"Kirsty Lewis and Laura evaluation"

introduces the horror genre in the use of music. The music in which we've added adds suspense to the opening through the title sequence, which sets up the first action we see in the sequence. The very first glimpse that the viewers get of what genre is in the opening is through the credits.
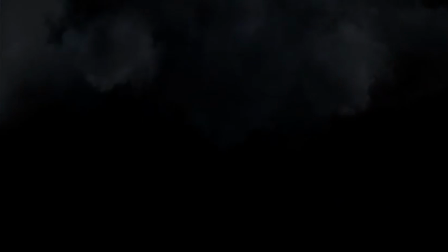(0:29)
We've used a stormy, rainy, dark background, which is key within a horror film,
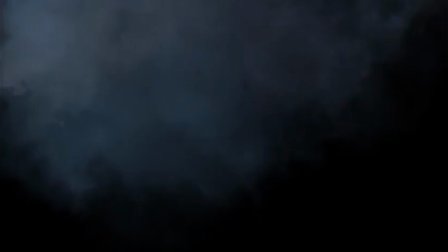(0:33)
as it represents sadness, depression, and something bad is about to happen.
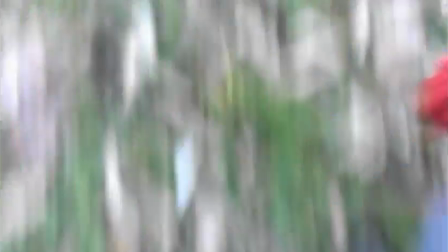(0:39)
We also represent the horror genre by the natural sounds, which are in the opening.
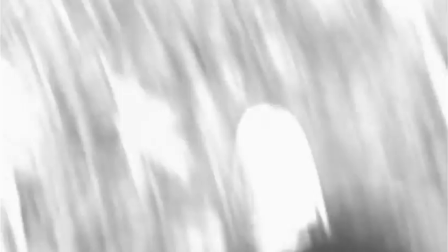(0:43)
Examples of the natural sounds which we have in our sequence are footsteps of them running.
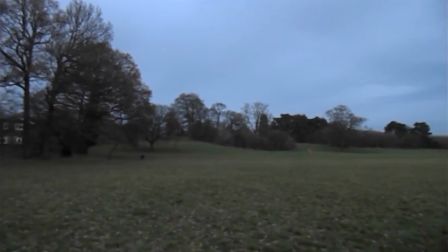(0:48)
The emphasis on the horror genre, as in many horror films this happens and can be a major influence, like in ours.
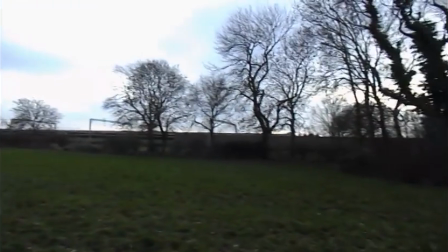(0:54)
The natural sounds at the very end of the train going past represent how the people have gone missing and can be the end or the start of something new.
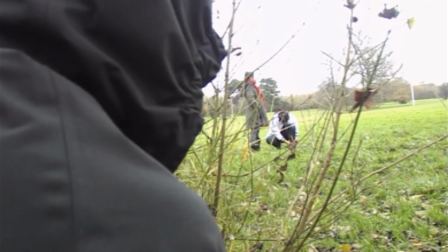(1:02)
The camera angles which we've used in the opening sequence represent the horror genre. This use of the over-the-shoulder shot and shot-reverse shot and the point-of-view shot.
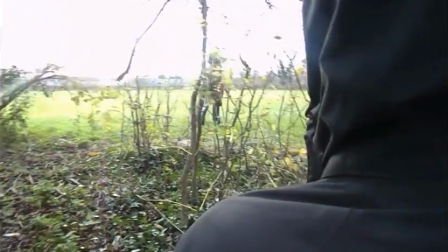(1:13)
The use of the over-the-shoulder shot lets the viewer be able to see through the point of the antagonist and what he gets to see.
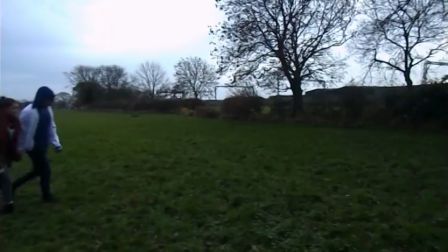(1:20)
This makes the viewer feel more involved and in with the action. The use of the shot-reverse shot gets the viewer to be able to see in detail of what is happening.
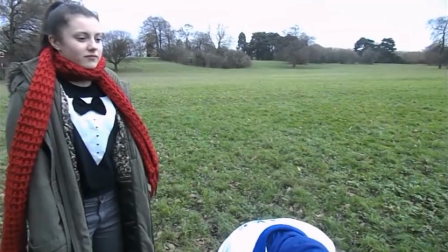(1:28)
By using this shot, it makes the viewer feel like they're in the point of action of which the
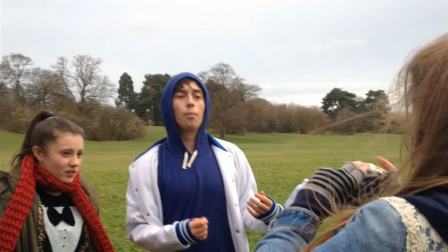(1:35)
actor is and are directly involved within the action. They also get to see all the details in which this is happening and do not miss out on anything.
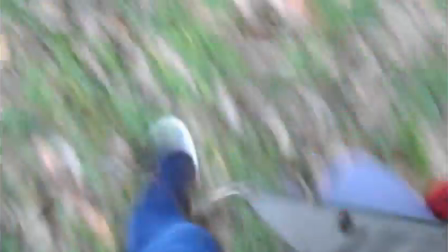(1:44)
The point of view shots also gives extra emphasis on the viewer being directly involved within the action and that they are the person in the shot.
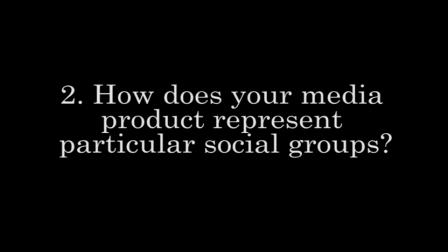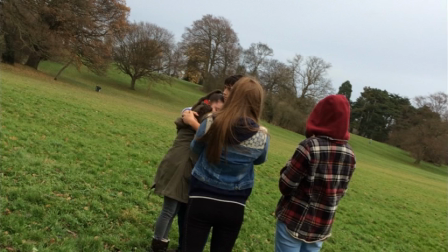(1:58)
It is a good example of what happens in most teenagers' lives, as they tend to portray extremely dramatic lifestyles when they tend to be quite simple.
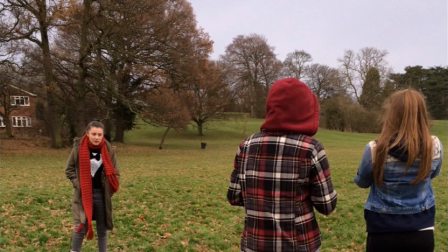(2:05)
Even though they are fully aware of the fact that someone went missing in the area, they are still about to go through with it. This relates to how teenagers are seen to be reckless, rebellious, and go against what they are supposed to do and do the opposite.
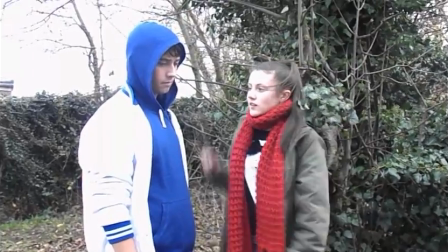(2:20)
Also, the split of what is expected from each gender is shown here,
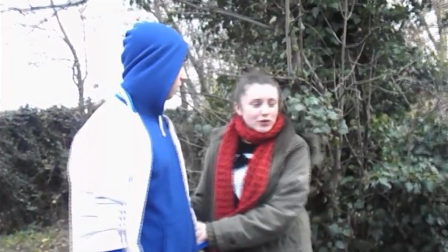(2:24)
as the female protagonist hesitates about entering the woods, yet the male protagonist is convinced that everything will be okay,
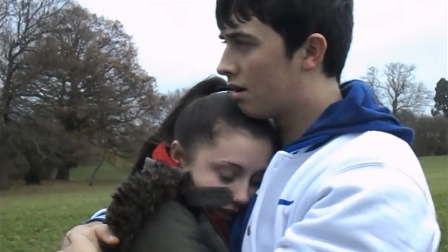(2:31)
which links to how lads are seen as braver and see less danger in everything they do.
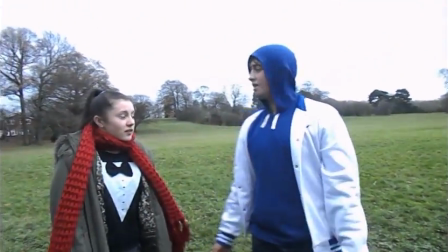(2:37)
Another stereotypical social situation portrayed is that of romance.
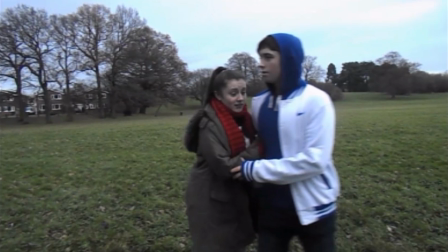(2:41)
This happens in more or less every film you watch, and there is bound to be a couple or romance which occurs throughout the film.
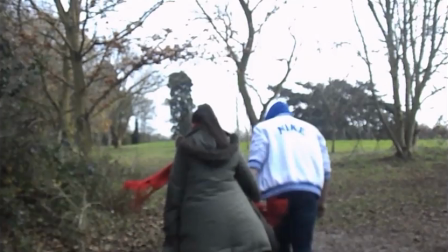(2:48)
This links to how the main protagonists could be seen to be in a relationship as they hold hands, and she looks at him for reassurance when she is scared.
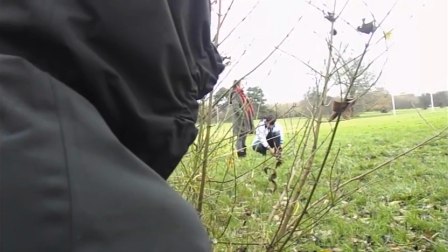(2:58)
The main antagonist is male, which is a massive conventional aspect for most horror genre films.
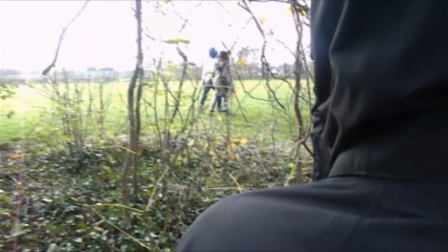(3:04)
This is because men are seen to be more aggressive, strong and overpowering, so it fits well to that of an antagonist.
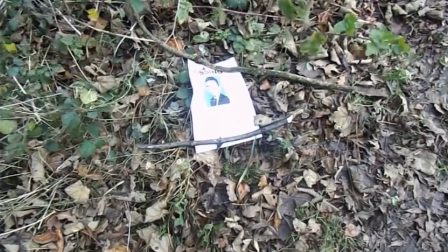(3:10)
The fact that the character which is seen to have gone missing is a 16-year-old relates to how society sees
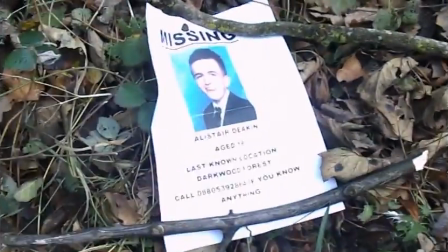(3:15)
teenagers as not very responsible and more vulnerable to bad things happening to them.
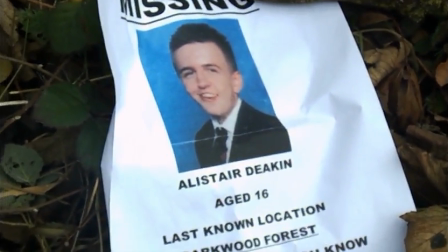(3:19)
However, it goes against how most teenagers that go missing are girls, as boys are usually seen to be able to protect themselves more.
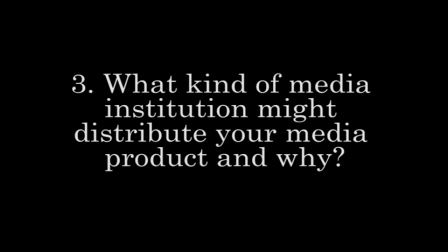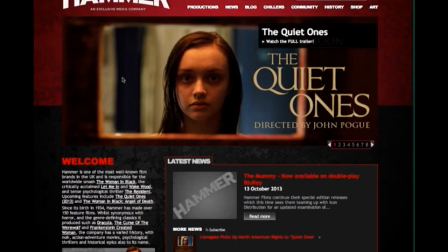(3:31)
Hammer Film Productions will be the type of film studio that might distribute our film,
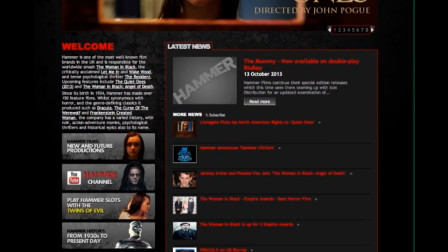(3:36)
as it is a film production company that is best known for its gothic Hammer horror film genre.
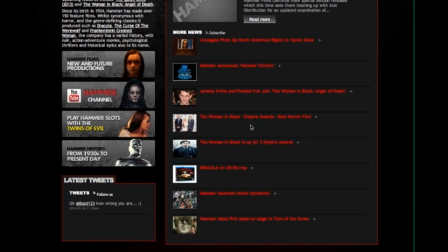(3:41)
Hammer Film Productions first introduced the Hammer horror in 1955 and has created more horror since then, such as the remake Let Me In, The Woman in Black and Dracula.
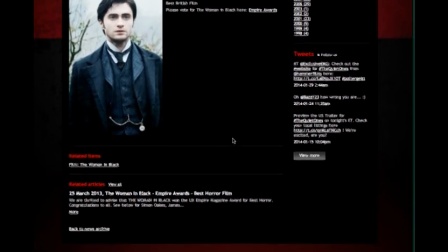(3:50)
This type of film studio would be most likely to distribute our film, as our film also displays some conventional horror aspects in the opening,
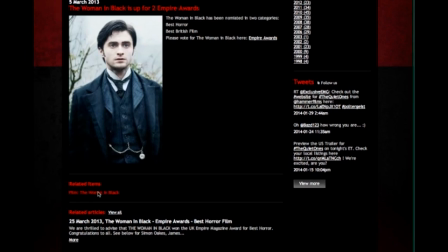(3:58)
similar to the previous products of Hammer Film Productions.
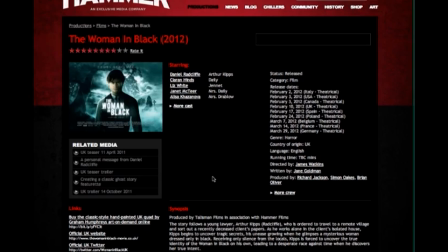(4:03)
We believe that our film would be a smaller independent film,
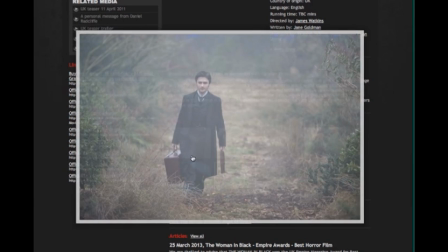(4:06)
as it would not require that many other locations due to the fact that it's just set in the woods.
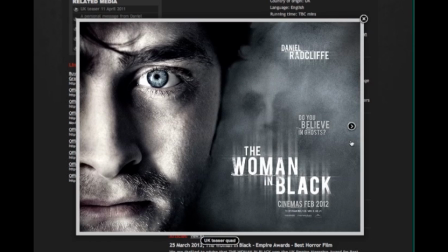(4:13)
Therefore, we would not venture far from the idea of isolated houses and the woods.